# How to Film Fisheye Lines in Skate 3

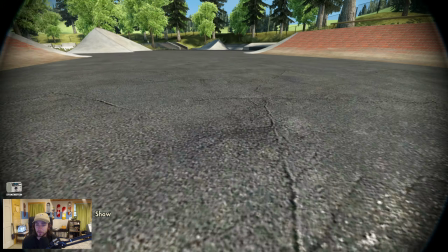[8:12]
Things could be framed a little bit better in some spots, but that's pretty good.
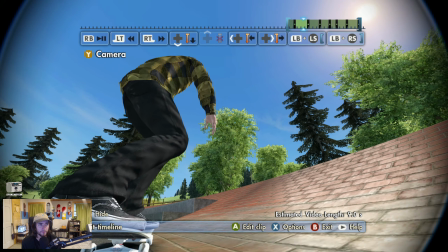[8:15]
So bring your timeline back up and just cycle through and find those points where you want to like get your skater back in the frame.
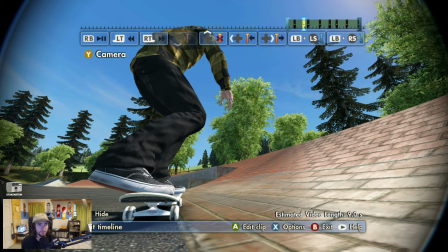[8:23]
That looks good.
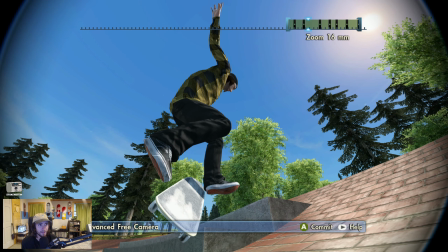[8:29]
So we're out of frame there. That means that this probably needs to be reframed.
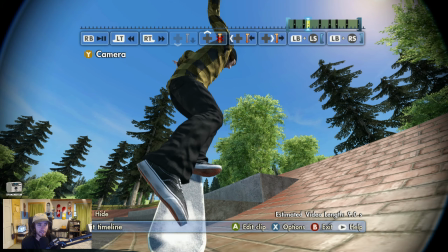[8:33]
We're gonna choose to cut his hand off a little bit so we can get the beginning of that trick framed right.
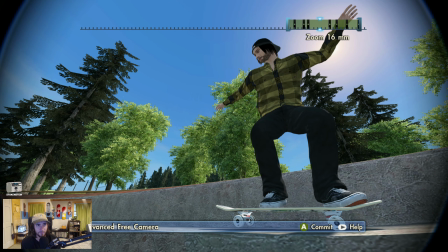[8:46]
And I think we're a little low also, so I might bring this up just a tad so we're looking at the top of the ledge.
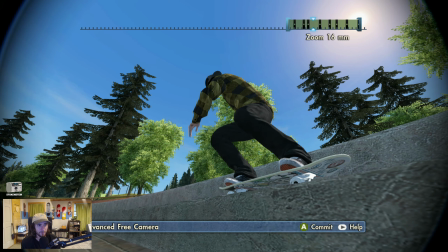[8:53]
And so here, we want to start bringing that camera up, framing a little better.
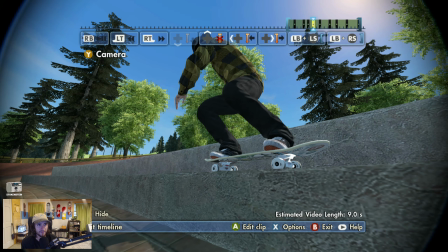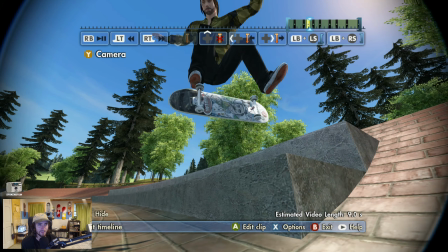[9:05]
So now we're cutting his head off. We got to fix things. This needs to come up more, point up.
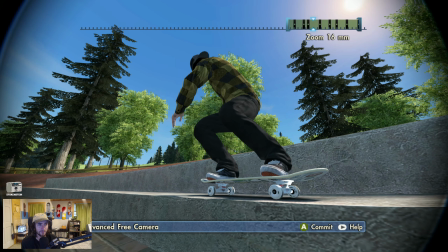[9:14]
Yep, head's still cut off, so bring it up just a tad.
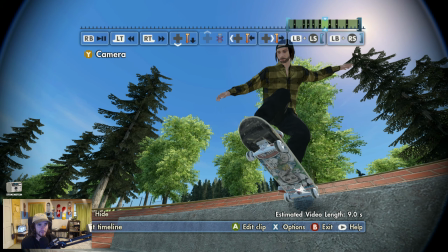[9:21]
All good there. I feel like we could be just a tad closer for that kickflip.
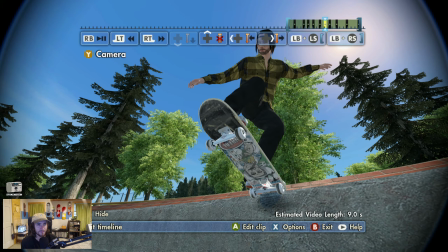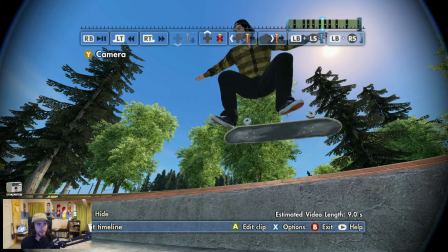[9:35]
Framed well, nothing's cut off.
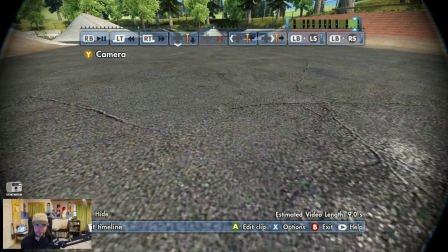[9:40]
Looks good to me. All right. So let's play that.
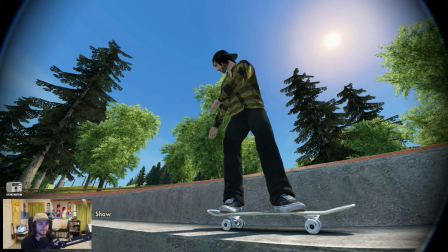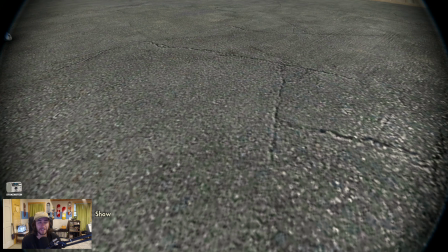[9:53]
I'd be happy with that. That would go in the video for sure. I hope that helps. You know, if you want to play through that and capture it, you can use a capture card.
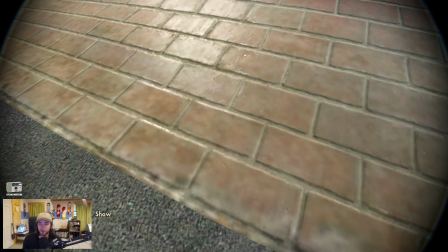[10:05]
You can use any consoles like clip upload feature.
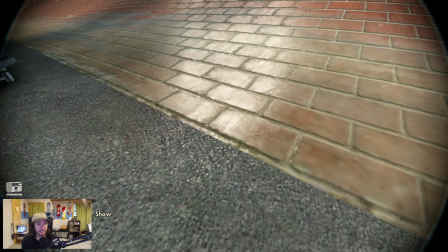[10:09]
I would just play it back like this and capture it.
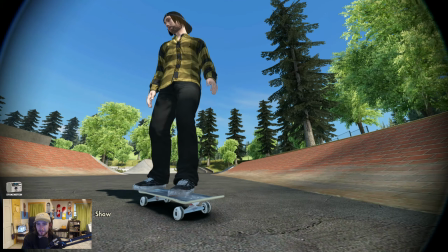[10:15]
And then, you know, whenever you're editing it, you can just cut out the parts where you're paused or whatever, or rewinding like that.
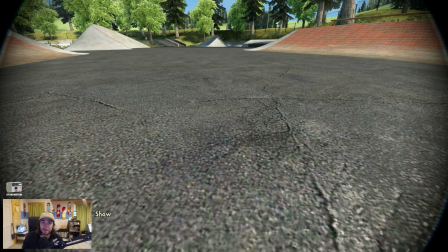[10:22]
So there we go. That's how you film the line with fisheye, and how you do the fisheye glitch. The next couple videos I upload, I'm going to try to do some more like filming tips, because I think that's an aspect of the community that doesn't get focused on enough, is just kind of teaching people how to film.
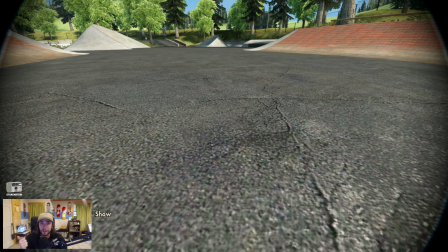[10:40]
And so we'll do a fisheye tutorial for like handrails and stairs where you're kind of static and not moving with the skater, but just following them down the stairs or the rail. We'll also do a long lens, which is it needs a glitch also, but it's the opposite.
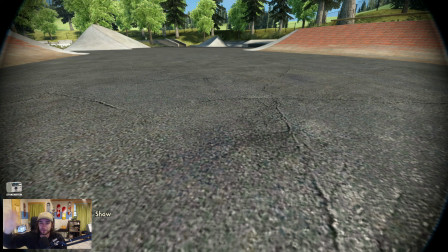[10:57]
You're zooming further in than the game lets you. And that's good for sort of cinematic kind of things and like capturing huge spots. But give me a follow, subscribe if you want to see those. Thanks for watching. See y'all next time.